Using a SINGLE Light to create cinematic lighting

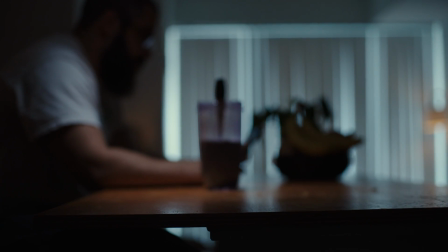In the world of filmmaking, every frame tells a story. It starts with a vision. The amount of filmmaking gear in the market right now can feel extremely overwhelming.
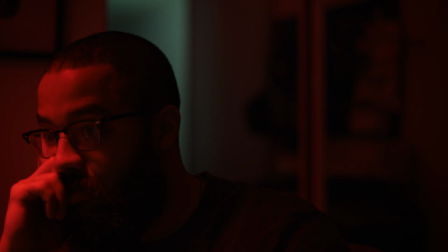But what if I told you that you could create cinematic looks with budget options under $200?
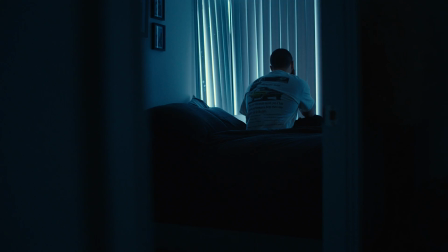I'm going to show how we use low budget lights to create big budget looks and how you can too. The biggest misconception in filmmaking is that you need to spend a lot of money to get a good looking shot.
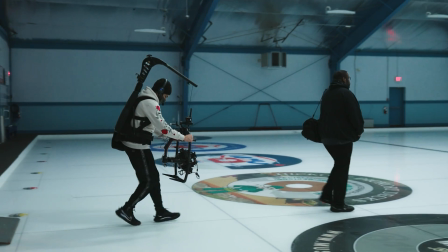This could be a camera, a lens, or a new gimbal. But the most overlooked thing is lighting equipment.
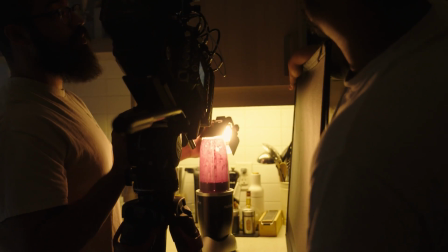In my cinematography journey, I've learned the hard way that owning lighting gear is so much more important than owning the latest camera.
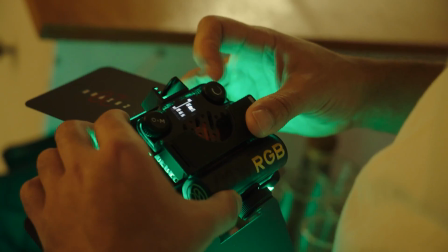I've been running productions for the last 5 years, and I've realized that smaller, cheaper lights are so much more practical and versatile when lighting small spaces. To prove this, we shot a full commercial with low budget lights to show you that you can create film-like looks at home.
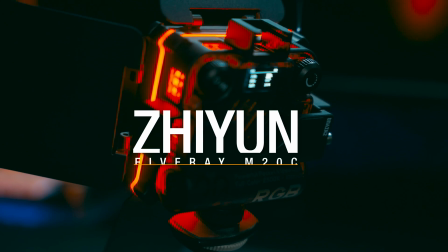The main lights we used in the shoot were the Zhiyun Fiveray M20Cs.
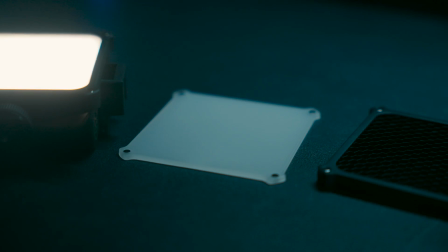These are a 20-watt RGB light, and my favorite thing about these lights is the modifiers that come with it.
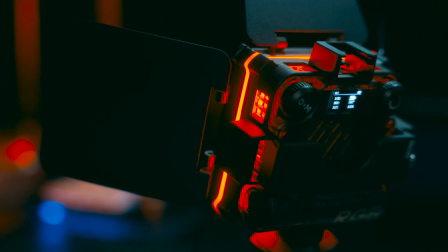My biggest complaint with small lights like this is the ability not to shape light.
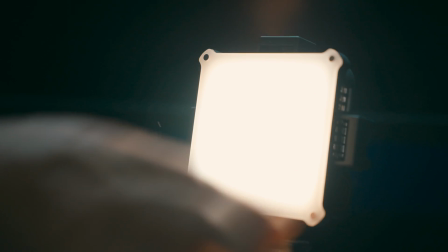This product exactly solves that, with the use of a magnet system that allows you to add a diffuser to soften the light, a grid to shape the light, and finally a pair of barn doors to flag off any spill.
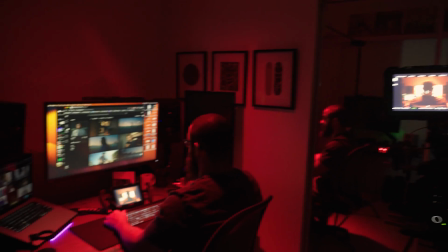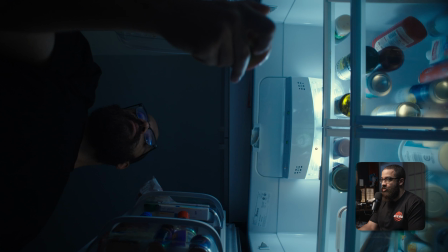So this was an interesting shot, and this was inspired by the frames that we pulled off frame set. The biggest thing with these interesting shots is that you want to make it feel as natural as possible, as well as utilize what we're trying to shoot here. I shot this on a 20mm with an FX3, and I actually shot this on another day with my partner,
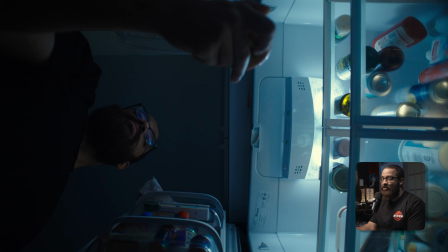and she just held the camera on the freezer as I was opening the doors, and she was giving me direction in terms of what to grab. And the main problem that I saw in terms of looking at the image is that there was not enough contrast in my face.
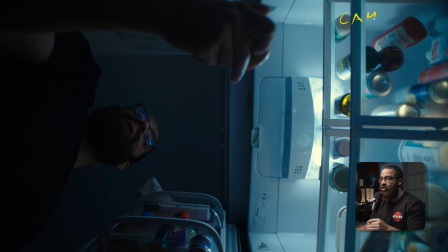The lights inside the fridge are actually daylight balanced, so I pushed the camera's white balance to around 4000 Kelvin to make them appear more blue. So this makes your daylight balance fixtures appear a little bit more blue, and naturally there's a little bit of blue when it comes to fridge lights and everything like that.
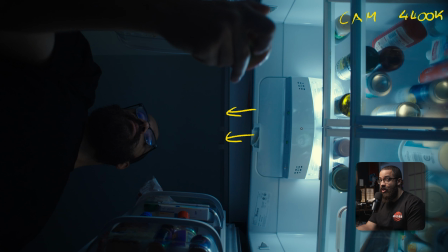And the problem was that this was lighting my face, and I wanted to add more contrast in that, and to add more contrast in terms of something that appeared blue, I'm going to add orange, yellow, or red into that spectrum, and what feels most natural is to add some orange. So you can see that there's a little light source here if you look hard enough, and that is actually that small M20C right there,
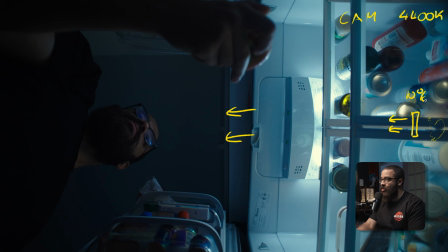and it has that diffuser on it, and it's set to like 10%, something super low, just to add some visual contrast back into my face in the form of color. You already have so much visual interest into this frame in terms of light and dark images as well, the checkerboard that we're always looking for,
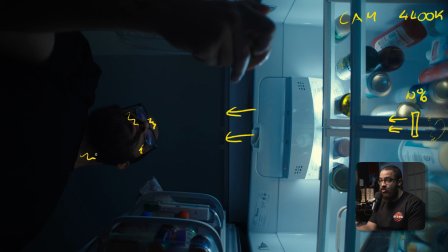but to add even more interest and contrast, these are things I like to do in terms of adding small lights, just to kick me out a little bit more and to add color back into the scene.
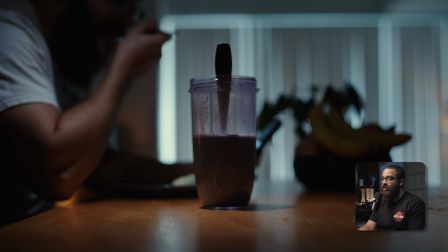This is another shot, and this was another part in the piece where we keep getting closer in terms of a daily action that I do.
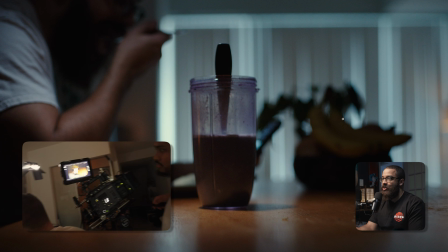And we only use one of the M20Cs here with the natural house lights that are in the apartment as well.
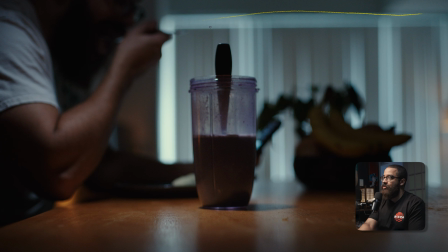So we blocked off this big window with all that light coming through just so we had some more visual interest and give us some room tone. And then there is a lamp here. And then I have some RGB bulbs that we just turned on, and then we set to a very low percentage.
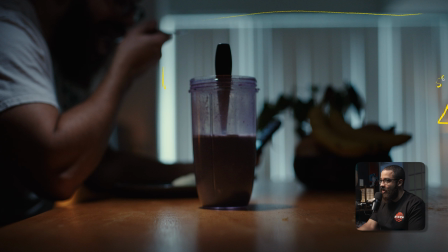The Philips Hue ones that you can connect to Alexa, so I had those at like 5%. Like something that's not totally needed, but we just added it. And then there's a TV here, and then on the back of that, I have more of those lights on the background. But you could put any light there just at a low percentage as well. So all those little lights were set at 5% and set to a general orange color.
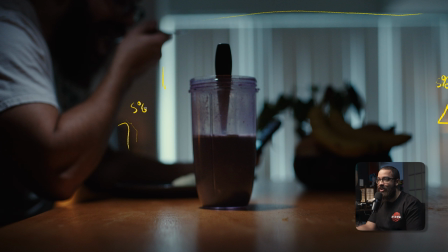Like film lights are different than, regular consumer lights that you can buy in the market. So we just set it general orange, and that was good enough. But the main light that we're looking at here is the M20C that we have above.
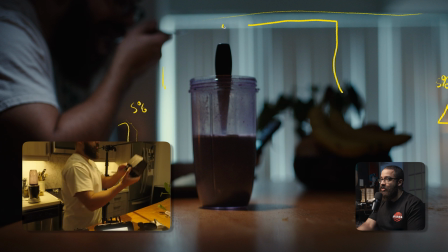So we just use a simple C-stand arm to boom the M20C overhead, and then that has the diffuser on it,
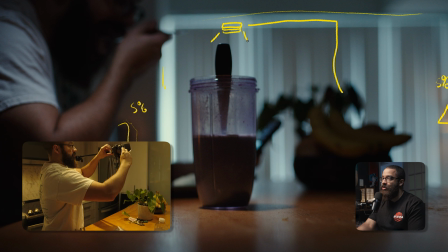and then it has that grid thing, and then it also has the barn doors so we can shape the light so much more.